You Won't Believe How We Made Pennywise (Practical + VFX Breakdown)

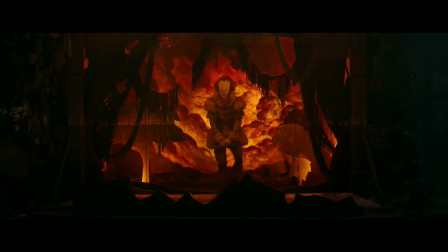1:26 Skarsgård as Pennywise, in my opinion, is one of the greatest horror villains of all time.
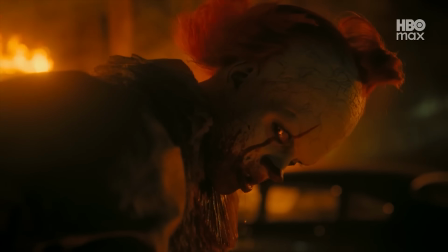1:30 And with Welcome to Derry now out, I wondered, could we put a convincing Pennywise in one of our scenes?
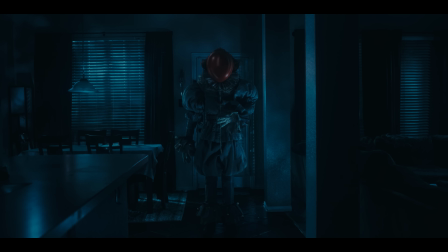1:35 And the answer is yes, but you're gonna laugh at how we pulled it off. And no, it wasn't AI.
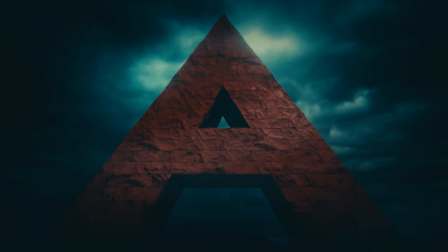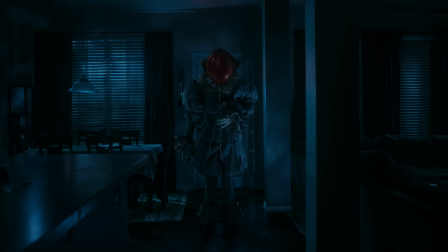1:46 The first shot we tried was this wide of Pennywise, and we wanted a lot of control in post as far as the overall look of the room.
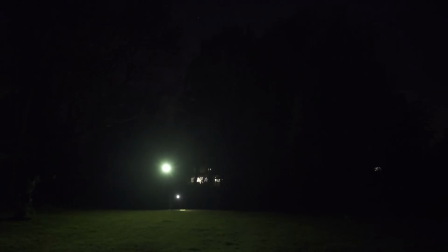1:54 So we used a technique that we've shown in the past where you walk around and light your scene from a number of angles to create lighting passes.
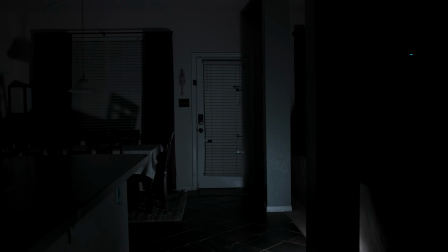2:01 So while getting this pass, I'm envisioning what the end result might be, and I'm creating angles of light to facilitate that, including stepping outside to get a bit through the windows.
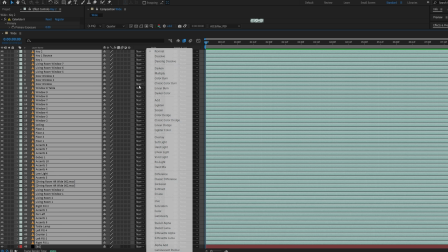2:10 Now in post, we can stack these in a comp set to add and then mask, feather,
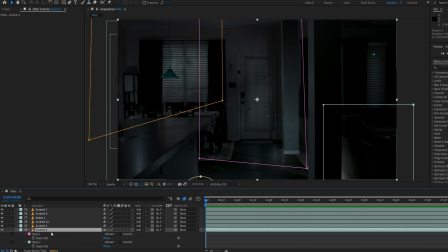2:14 and alter opacity of different areas that we want to keep or remove to achieve the look we're going for.
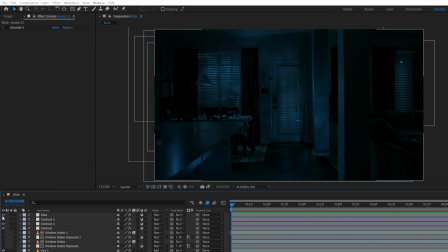2:20 And we'll often comp with a temp grade in place, which really helps to find the right look overall.
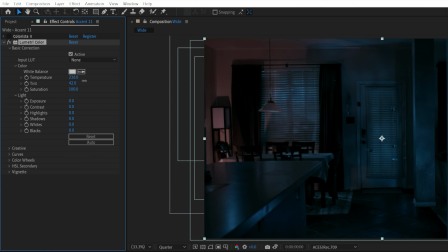2:25 Another thing that you can do with these light passes is alter the white balance independently or completely change the color, which we ended up using for a later shot.
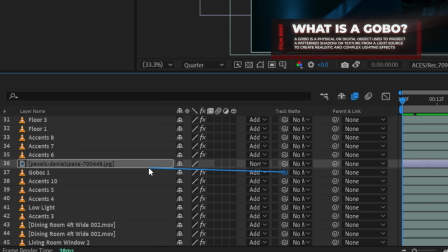2:34 We can also use stock textures of shadows as gobos the same way you would in real life, but again, with full control in post.
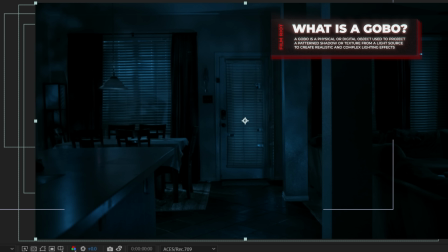2:41 So we'll use them as a Lumimet on certain passes to add interest and break up a solid lit area,
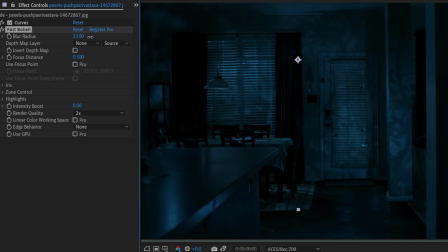2:48 and add some blurs where needed to knock areas out of focus.
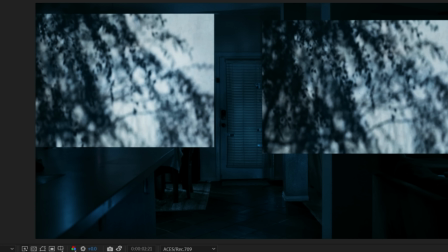2:51 We also use this free stock video for the windows to add some faint extra motion there to help move away from that still frame look.
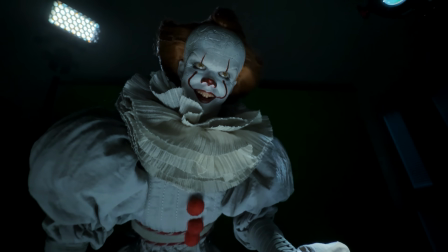2:58 But for Pennywise, here's what we're working with: a 1/6 scale figure.
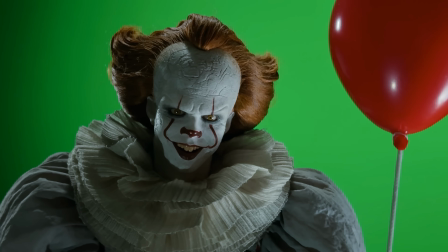3:02 It's a great looking piece with a lot of detail, but it's still just a figure, which means we'll need to give it motion, and wasn't what we used for the close-ups.
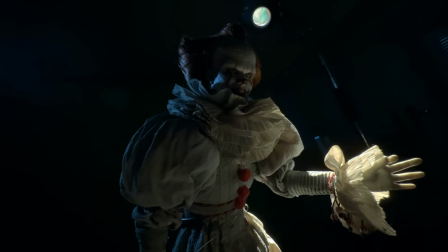3:10 I'll show you what we used for those in a minute.
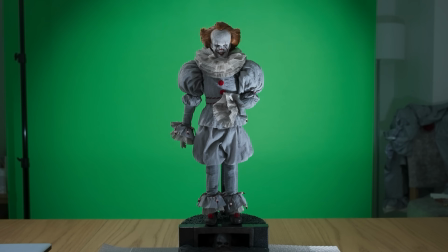3:12 But first, we took the figure and matched the angle and light direction to our plate the best we could, and this did come with a balloon, but we knew we'd need to handle that separately.
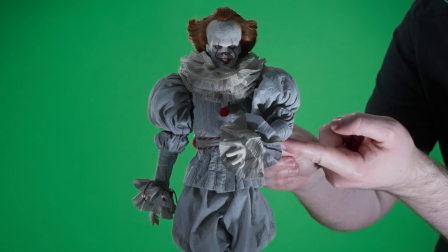3:20 So for his arm raising the balloon, we just manually moved it as smoothly as we could, despite the joints being a bit stiff. Perverted. Once we had a take that worked, we brought that into After Effects where we'll roto and key. After that, it was time to swap out the head with what we used for the rest of the shots.
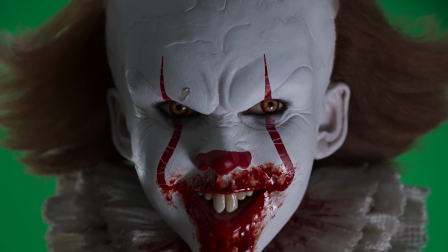3:37 And that's these life-size busts of Pennywise,
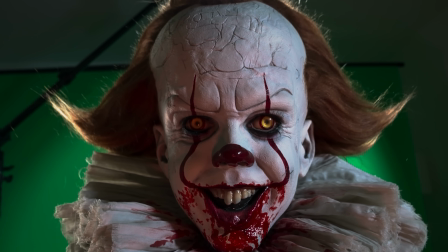3:40 which are perfect for our close-up shots and for animating in a much more realistic way, which I'll talk about that in a minute.
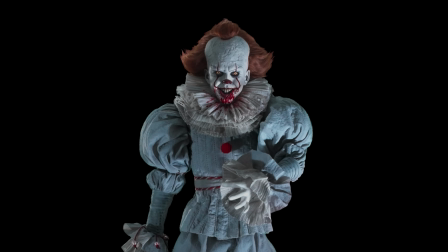3:46 So for continuity, we swapped out the figure's head for this one, then added it to our scene,
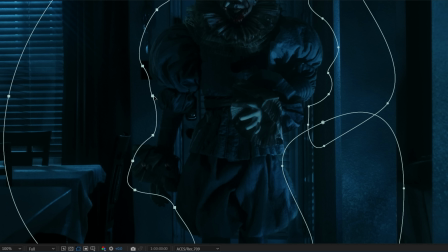3:51 changing color and exposure to match, and used a feathered mask for some areas to brighten as an edge light,
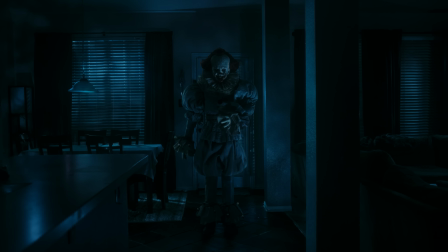3:56 and then added a ground shadow as well. But still, the motion so far was looking too stiff with the rest of the body locked in a pose,
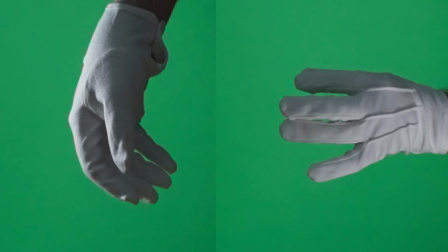4:03 so we ended up shooting real gloved hands for some lifelike motion, and used them to replace the figure's hands. We then tracked the subtle motion to the null objects and used a puppet pin tool on the body, linking those to the tracks.
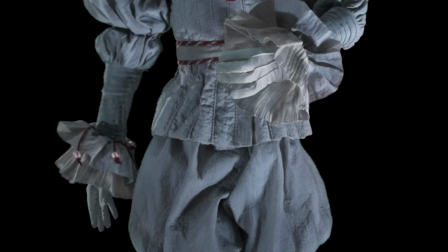4:17 It's subtle, but it helped a lot in making them feel connected. We then ended up using another puppet pin effect at points over the character,
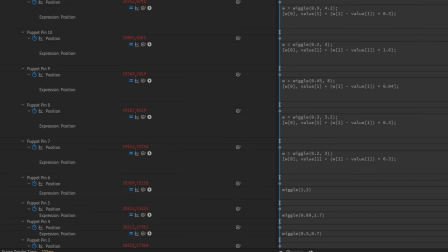4:25 using wiggle expressions on some for subtle random movements to give it more life.
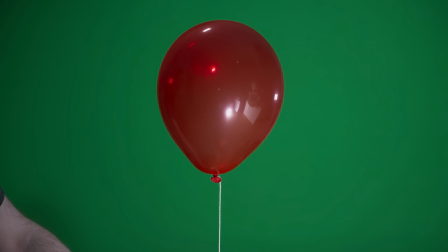4:30 For the balloon, we did shoot a practical version with the actual lighting setup, but the reflections felt too much like studio lighting rather than our nightmarish moonlight vibe.
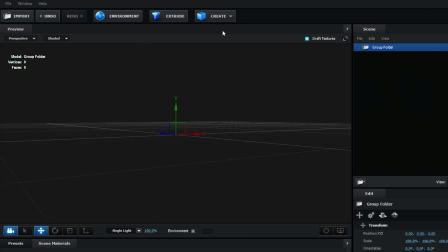4:38 So we opted to make it in trusty old Element 3D using a sphere and red tinted glossy shader.
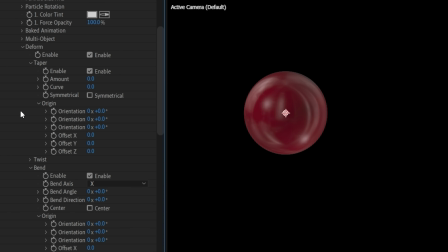4:43 Then we used our dining scene as the environment map, changed some deform settings to give us a balloon shape, then used the knot from the real plate.
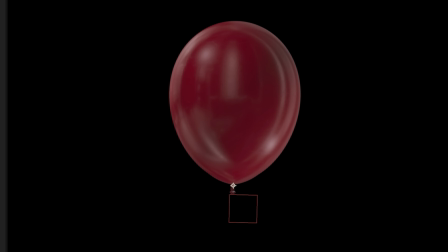4:50 With a null layer, we keyframed a slow rocking back and forth motion and a lagged rotation to follow.
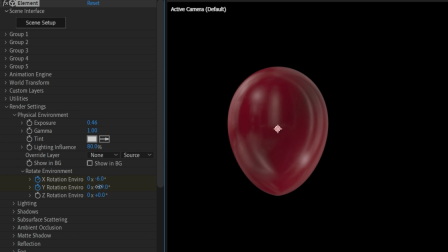4:57 As the balloon sways, we keyframe the element environment rotation to change with it so that it feels like it's actually being affected by the motion.
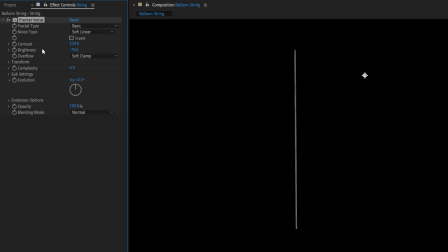5:04 For the string, we drew a line on a shape layer, added some fractal noise for a faint pattern, then to add some variation to the shape, we used turbulent displace.
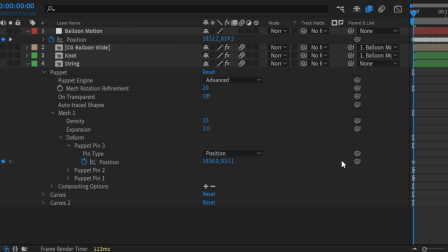5:16 Then we used a puppet pin tool and parented the top pin to the moving null and changed the pin type to advanced.
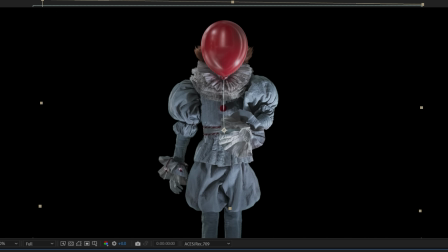5:22 With this added to the Pennywise comp, we changed the placement and scale before linking to a null we tracked to the new moving hand, giving us this.